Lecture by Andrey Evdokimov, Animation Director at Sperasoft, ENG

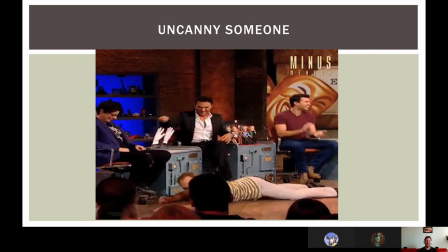[61:04]
And it feels like very unnatural, very strange, very, I don't know.
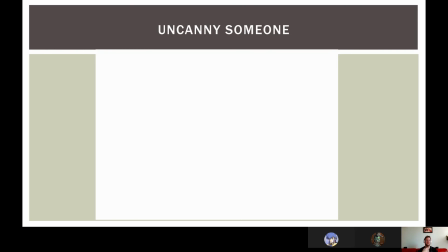[61:13]
And this is the goal for this pantomime, to show something that doesn't exist, to fool you, to trick you.
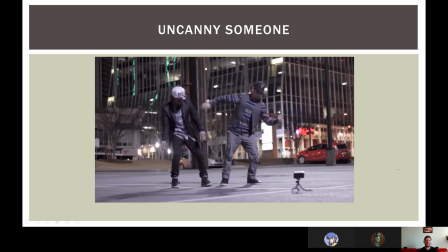[61:27]
Here another example of the breakdancers who dancing like robots. They look exactly like robots. They doesn't look like a real person because they move in a completely broken way.
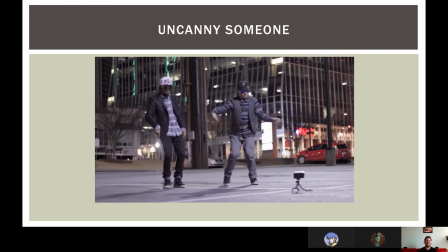[61:44]
Real beings, human beings, doesn't move like that because the human body is the bunch of pendulums and they're moving with the arcs always. Everything moves with the arcs and they doing this for purpose.
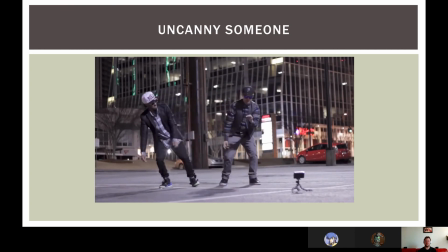[62:01]
They want to show that they are not humans. They are pretending to be robots by moving on a certain way.
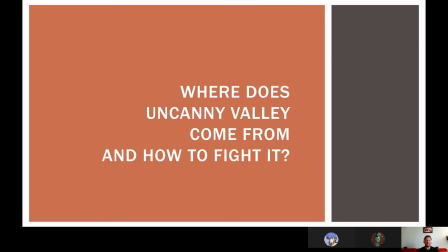[62:15]
So where does Uncanny Valley come from and how to fight it? So this is starting to be more interesting.
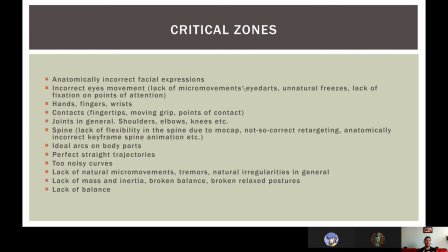[62:23]
So there are certain critical zones when you need to pay a very close attention. Like there are certain areas where it's pretty easy to do something that will break the field,
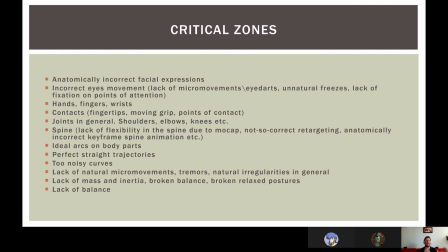[62:40]
break the appeal for the whole animation. First of all, that it's anatomically incorrect facial expressions. If we're talking about the animation, even game animation, cinematics, whatever. When you're looking at person,
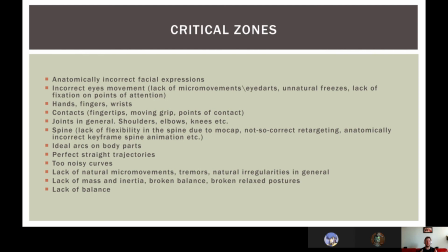[62:58]
in general, you're pointing your attention always to the face, always to the hands, to the palms, to the fingers, and maybe sometimes to the shoulders, to the clavicles, because you're
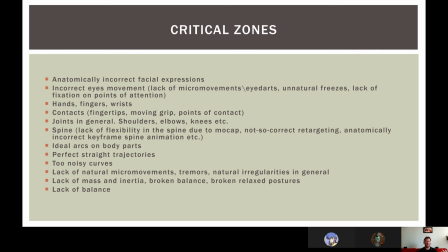[63:15]
conversating with the people, conversating with the opponents, and you're doing this by using your head, using your face, using your arms and palms, you're gesturing.
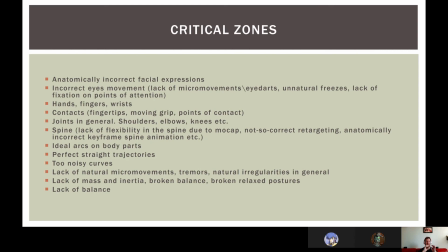[63:29]
And because of that, you're always paying attention to these areas of the character. So basically, this is not something you can control. The gamer or the viewer will always look at the head, face,
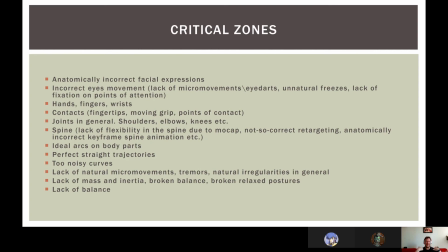[63:47]
arms, palms, fingers, and clavicles because of the way it works. And if you have something wrong, something broken, something not finished, something not polished enough in these areas, arms, palms, face, clavicles,
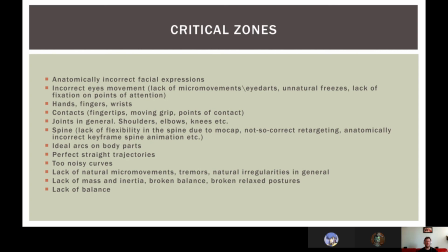[64:06]
even if the rest is freaking amazing, you will have the Uncanny Valley effect because you're not think what you should do at the areas that critical.
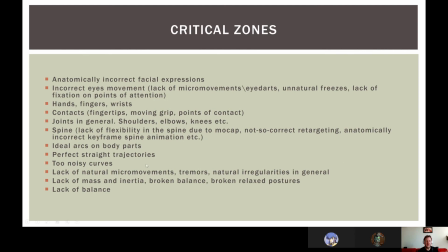[64:21]
So next one is incorrect eyes movement. This is the pain for everyone because the eyes moves in a so freaking complex way. There are lots of micro movements, eye darts, some kind of freezes,
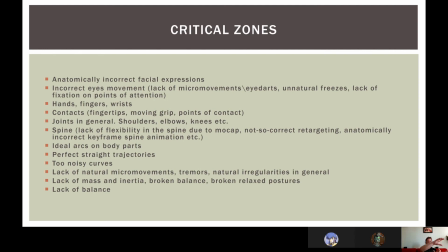[64:42]
fixation on the points of interest and changing these points of interest with this specific rhythm. If you don't have this, if your lack of micro movements, if your lack of eye darts, if the eyes are just focused on one point, for the certain amount of time.